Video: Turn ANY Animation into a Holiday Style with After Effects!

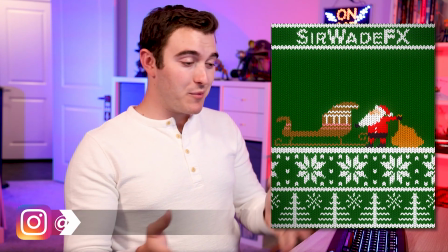0:08 Hey everyone, welcome back. If you're new here, hi, I'm Sir Wade. And if you follow me on Instagram, you've probably already seen the little Santa animation thing that I posted a couple days ago. And if you don't follow me on Instagram, well, if you have my Instagram, go follow me. Today we're gonna do a few things. For one, I wanna show you kind of a breakdown of how this was made. The knitted texture effect thing is actually a tutorial I followed from Skillshare, and Skillshare is sponsoring today's video. So hey, thank you Skillshare, we'll talk about that later. But I wanted to break down the animation and the sound design and just some of the little things and choices that went into making that, some stuff that you can apply in your own work. But before we dive into that, very quickly, I just wanted to share something. For quite a while, months maybe, like a year, I've been like, struggling with making stuff. Nothing serious, nothing big, but like I realized that I haven't really been making anything for me just for fun, creatively, just to learn and get better at stuff. Like VFX and animation, I don't do nearly as much of them as I'd like, and so I'm not improving as fast as I'd like. So this was just a little something that I wanted to make in a day just for fun, just to, geez, all kinds of crazy right now. Because I always used to follow tutorials, open a piece of software, I used to just make stuff for fun. And I kind of missed that. This was just a little something to make and post and it was fun. But I thought I'd share that with you just in case you are in a similar spot, in case you find yourself only doing creative stuff because it's a school assignment or it's work. Allocate some time for yourself this week to just be creative, to make something fun. That's literally what I did. I was like, I'm gonna spend the next 4 or 5 hours making something. So I did. Now on to the Santa animation. I actually had no idea what I was gonna make. I just knew I wanted to post something on Instagram. So I knew like the aspect ratio. But aside from that, I didn't really have any ideas. So I went straight to tutorials because it's been a while. So I actually went to Skillshare.com.
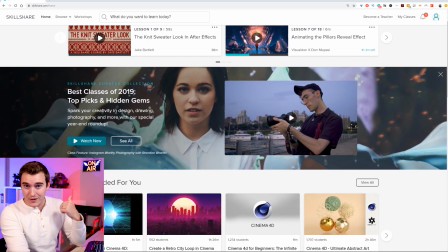1:47 And if you haven't watched my other videos where I've talked about Skillshare,
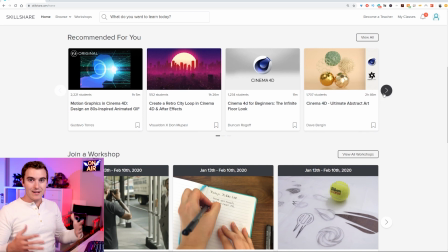1:49 Skillshare is an online learning community with thousands of classes across tons of disciplines, whether it's animation, motion design, motion graphics, business,
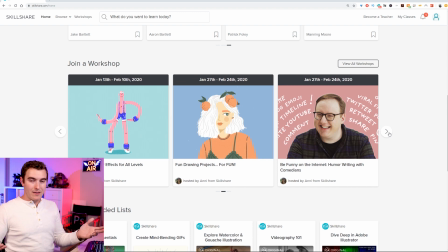1:56 photography, illustration, cooking. There's just a ton of stuff on there.
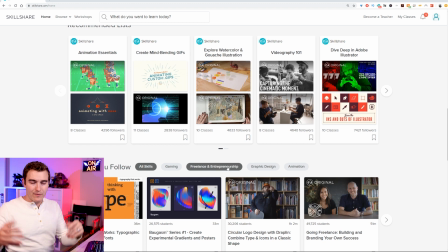1:59 So if it's a creative thing you're after or a business thing or social media or whatever, there's a lot of classes, workshops, tutorials, there's a whole bunch of stuff.
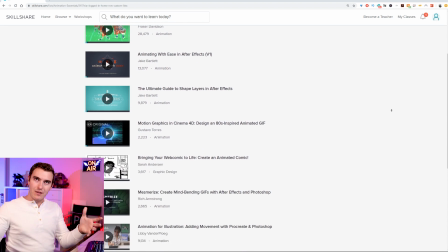2:06 And all of it's included in their membership platform, which I think is less than $10 per month if you get the year thing.
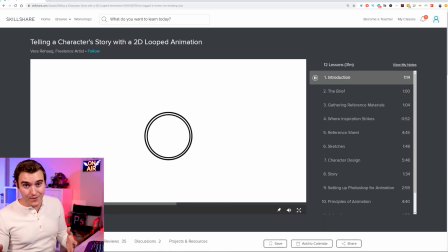2:12 So it's actually very affordable and full of a lot of really nice professional stuff. And if you haven't already signed up for Skillshare, there's a link down below that you can get 2 months for free to watch whatever you want.
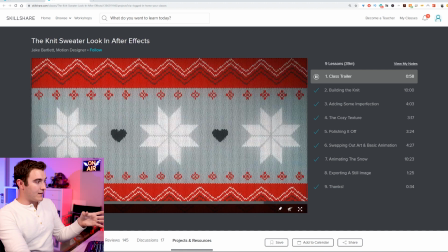2:21 So this is actually the tutorial that I watched to make the Santa thing. I watched this little trailer to get an idea of what it was, and it's basically this procedural effect that you can feed anything into, image,
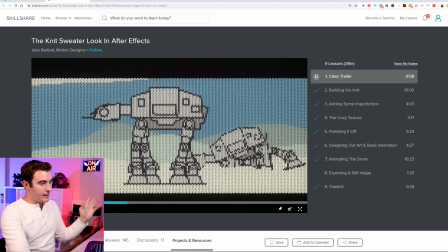2:29 animation, video, whatever you want, and it'll convert it into a knit sweater look.
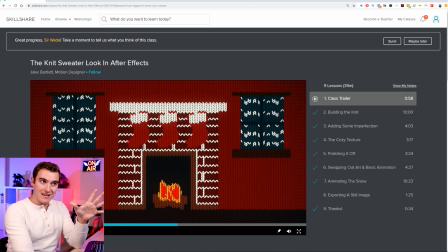2:34 And I figured let's follow the tutorial and then at some point I'll figure out what I actually wanna make with it.
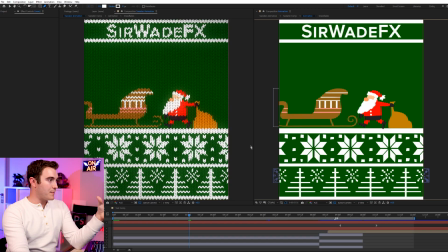2:39 So that's exactly what I did. So jumping over to After Effects, this is what I used to make it. On the left, you can see the knit sweater thing.
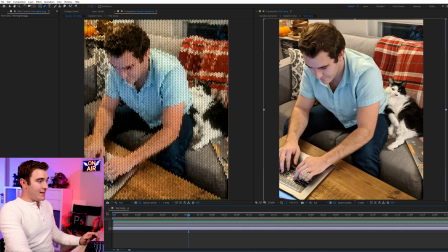2:45 On the right is the animation that I made to feed into it. So the first thing I actually did is I fed in this picture of Luna and me, just because I thought it was funny and cute. And I used that to create the tutorial, just to kind of get the thread thing working.
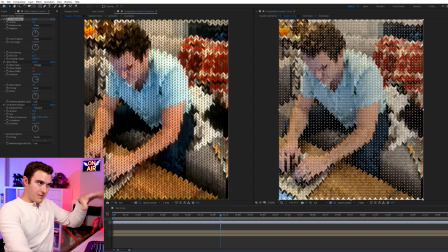2:57 And what's cool is you can actually change like the resolution of the yarn. So I fed this into it, and then I tried a few other images just to try stuff.
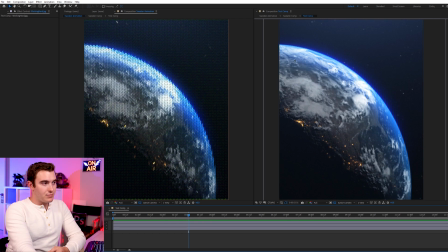3:04 This is a transformer thing we made on Twitch. And then I put this planet thing I made for another video through it just to see what that looked like.
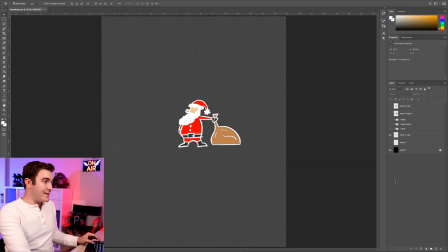3:11 And then eventually I was like, I guess I'll do something holiday themed because that would make sense. And then I jumped over to Photoshop and I drew this little test Santa.
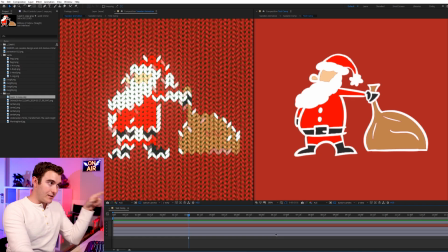3:18 So test Santa ends up translating from right to left here. I didn't like the white outline. It makes it kind of hard to tell what's going on. It wasn't very clear. So I went back to Photoshop and I made the new Santa.
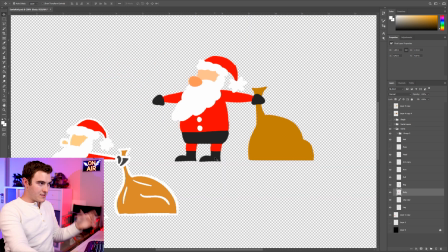3:28 I wasn't sure what I'd be animating, so I just drew everything separately in case I wanted to puppet it around.
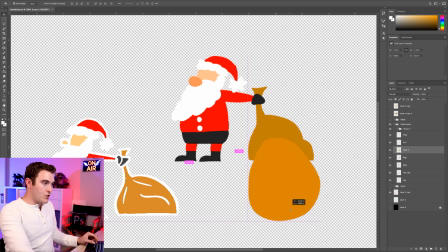3:32 I gave him a separate bag, and I did draw kind of a more round version of the bag that I figured if he ends up picking the bag up off the floor,
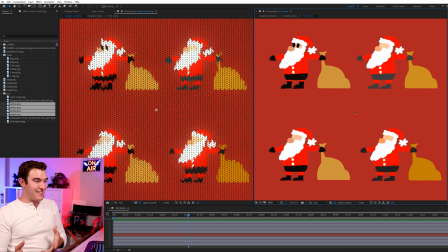3:40 it needs to go from being flat to being round. Originally, I tried him with eyes, but I didn't like the way that translated, and then I tried a few different color schemes until finally,
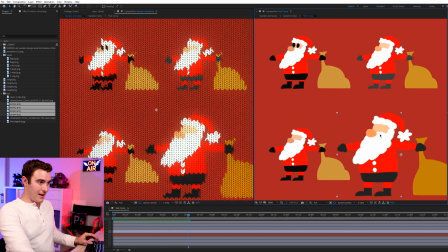3:49 this one in the bottom right corner became the main Santa that I'd be using.
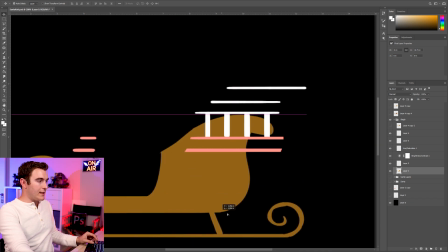3:53 So this is the sleigh. This is all one layer, and then these things are separate.
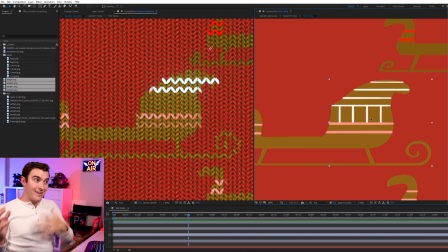3:58 And I actually had to do quite a bit of tweaking because when you look at the knit conversion, these horizontal and vertical lines sometimes will land right in between where the little V's go,
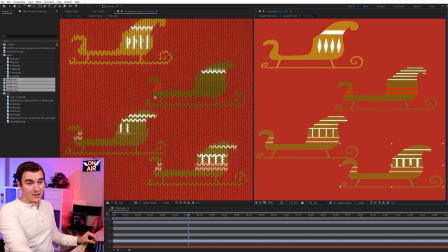4:08 so you lose that line. Which is why this one is the winner, as long as you don't move it to a weird spot.
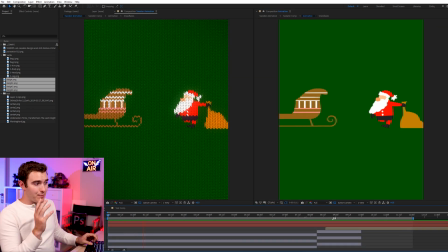4:13 So with all the assets made, I brought them all into After Effects.
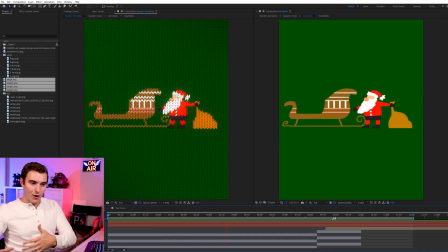4:16 I basically just parented the arm layers to the body, the head to
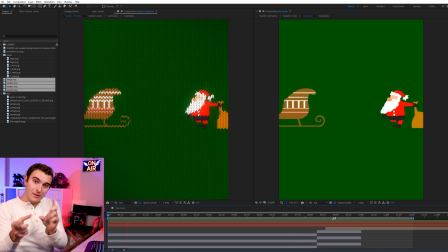4:20 the body, the legs to the body. I just made kind of a basic rig that I could just puppet the character around and keyframe all his animation.
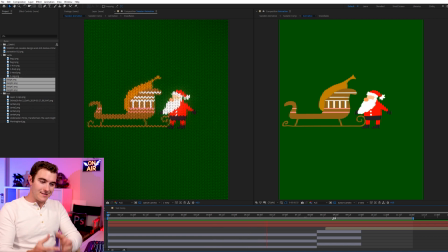4:26 And another really big decision that I made pretty early on is I hated having the smooth motion.
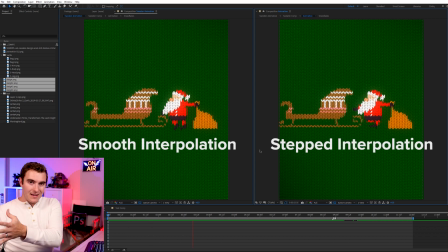4:31 It just felt very computerized. It really felt like I was just feeding animation into a filter and then it was just converting it.
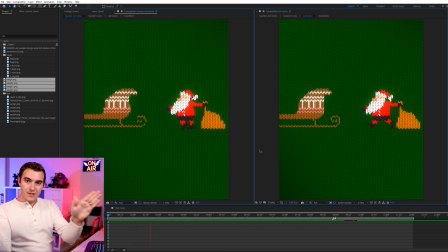4:37 And I wanted something a little bit more charming than that, so I decided to go step key and have them kind of pop from frame to frame or from pose to pose. That way it gave a more kind of stop motion feeling that you could be looking at multiple kind of knitted sheets of fabric versus just a computerized texture.
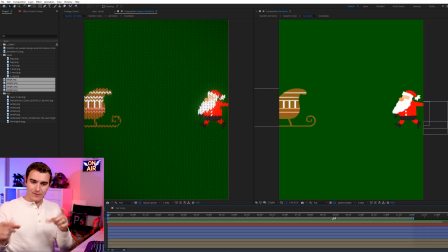4:53 Next up came the shapes. I decided to put just white shapes everywhere because I wanted it to feel like snow.
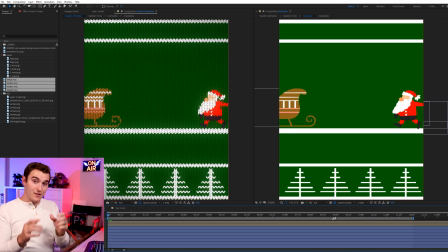4:58 So I added these little lines that became trees, these little shapes that became snowflakes, and then I traced those
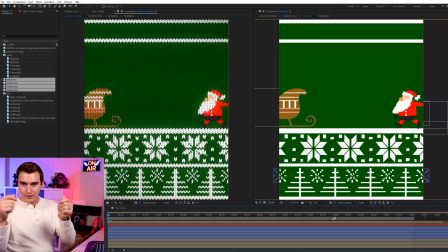5:04 poinsettia flower things and then just added other little shapes around to just populate that lower section.
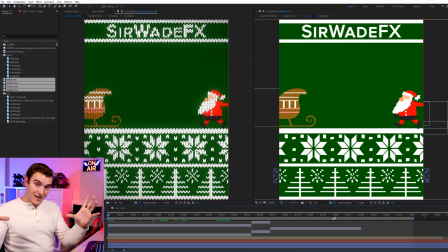5:09 I stuck my name at the top and I figured that was probably good for everything except the main Santa area, which felt kind of dead because it didn't have like snow or anything like that.
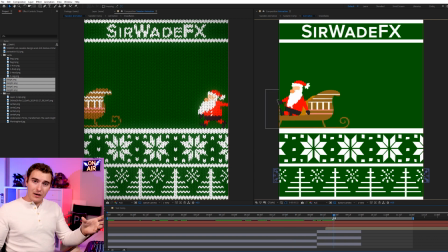5:18 So I figured I should probably, when the sleigh goes off, show snow sputtering off the back so that we could actually see the motion is motivated by something.
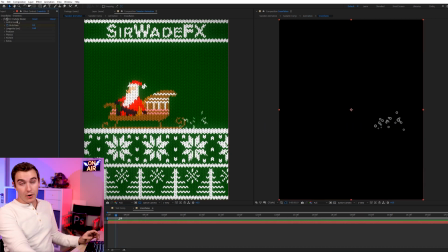5:25 The little snow particles were pretty straightforward. I just used the free CC particle world effect that's built into After Effects, just a particle emitter, and I just set them to bubbles because once they transfer, they look like rice, which means snow in this case.
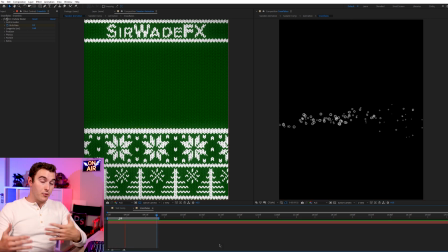5:36 The trick here is that even though I allowed the particles to move on every frame, so they are moving on ones, they're only being emitted on the frames where the sleigh is actually moving. So on its kind of stepped keys, the particles are showing up, and that felt more natural to the style of motion that I had going for Santa and his sleigh.
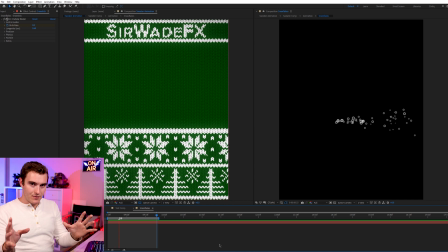5:53 When it was just emitting on every frame, it just looked like too much. Now, as far as animation goes, there are a few little things that I added in very specifically.
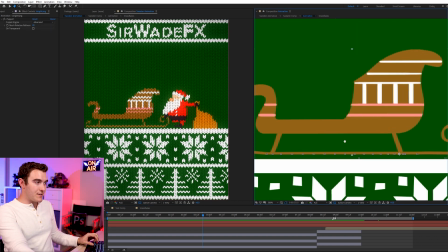6:02 For example, the sleigh, if you zoom in, you'll see it is hovering a little bit above the snow.
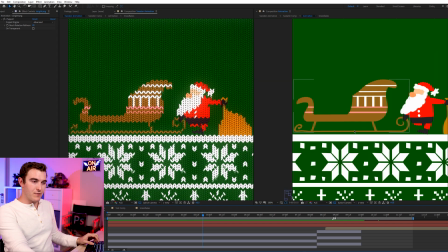6:09 The reason I left it like that, A, I thought it was a little bit better for separation, so you could actually read the sleigh above the snow.
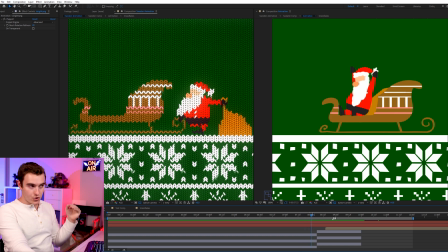6:16 But then when Santa jumps in the sleigh, it gave me the opportunity to have the sleigh kind of dig down into the snow to show his weight, which doesn't happen when the bag falls in. The bag comes in, and then he jumps in, and that's what causes the sleigh to fall, and then he can drive.
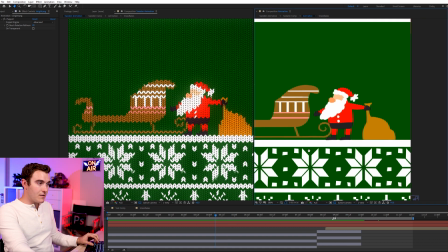6:29 Speaking of the bag, you can see here that he's got a flat bag,
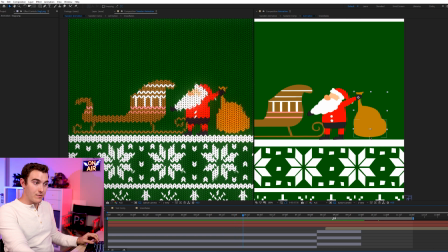6:33 and then when he lifts it up, it rounds out at the bottom. That's that second drawing that I added in before. And I decided that when he went to throw the bag, he would lift it up, look at where he was gonna throw, drop it down to anticipate the action, and then chuck it up in the air. And then when the bag does hit the sleigh,
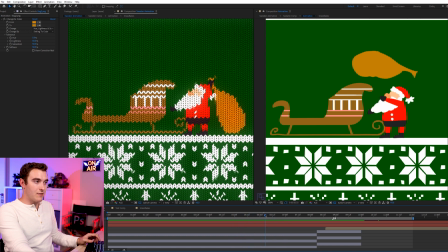6:50 it kind of settles. So you can see how it has a few extra frames of comes in, squishes, and then retracts.
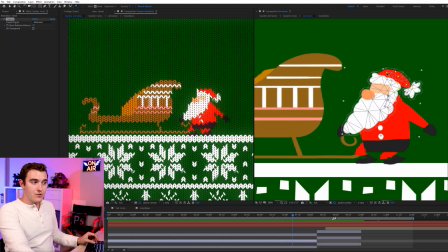6:55 For like bending the knees and stuff, that is just like puppet tool, which allows you to add points to manipulate any layer that you have in After Effects. So this is how you could, you know, animate wiggle on the hat if you need to, or you could use it in this case just to correct some of where these little color spots are.
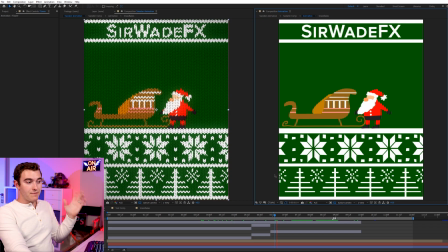7:12 So if you don't like what you're getting, you can kind of shift it around. The only thing left is the final bit of snow that shows up at the end once he's jumping into the sleigh.
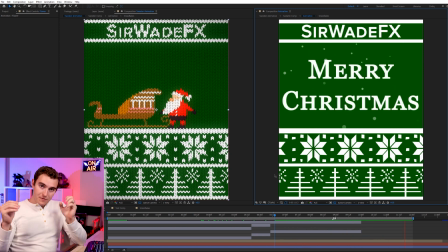7:19 That's just kind of in the background. Because I had the Merry Christmas fade in on ones and Santa was already leaving,
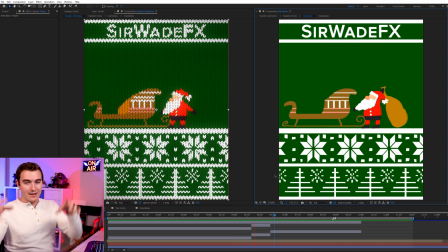7:25 and the snow particles were also on ones, I figured that I could allow the main snow to also just animate on ones. I didn't need to do any kind of stepped stuff. And you could just as easily continue using the free CC particle world that's in After Effects.
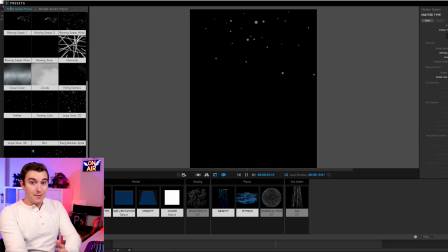7:38 I actually chose to use Red Giant's Trapcode Particular instead. The main reason is because they have this whole editor built in with a ton of presets.
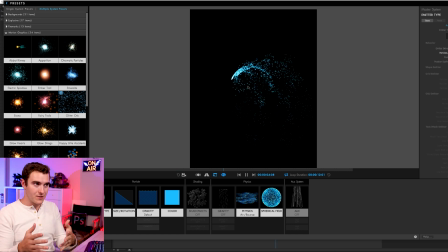7:45 So it saved me a lot of time just to click on the snow, change a few parameters and hit go versus trying to make it myself, which probably saved me like 10-15 minutes.
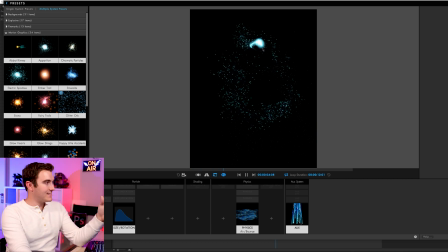7:54 Red Giant's tools are like the best for most things. So if you're trying to make your own 3D particles, this is the one I would recommend.
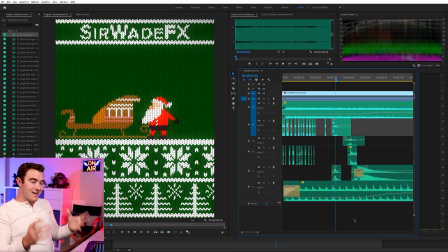8:01 Now at this point, I thought I was pretty much done, but the fun part for me was just starting. I decided that I should put some music under it, some just little holiday music just kind of in the background. But then I thought, you know, maybe I should put like jingle bells or something, just like the actual bells jingling,
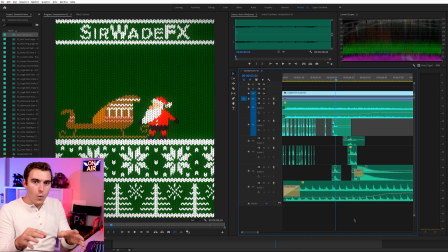8:15 just something light in the background, maybe some wind, like a little icy, like Arctic wind or something. So then I started just pulling out sounds. I have a library of sound effects that I've been using for a while.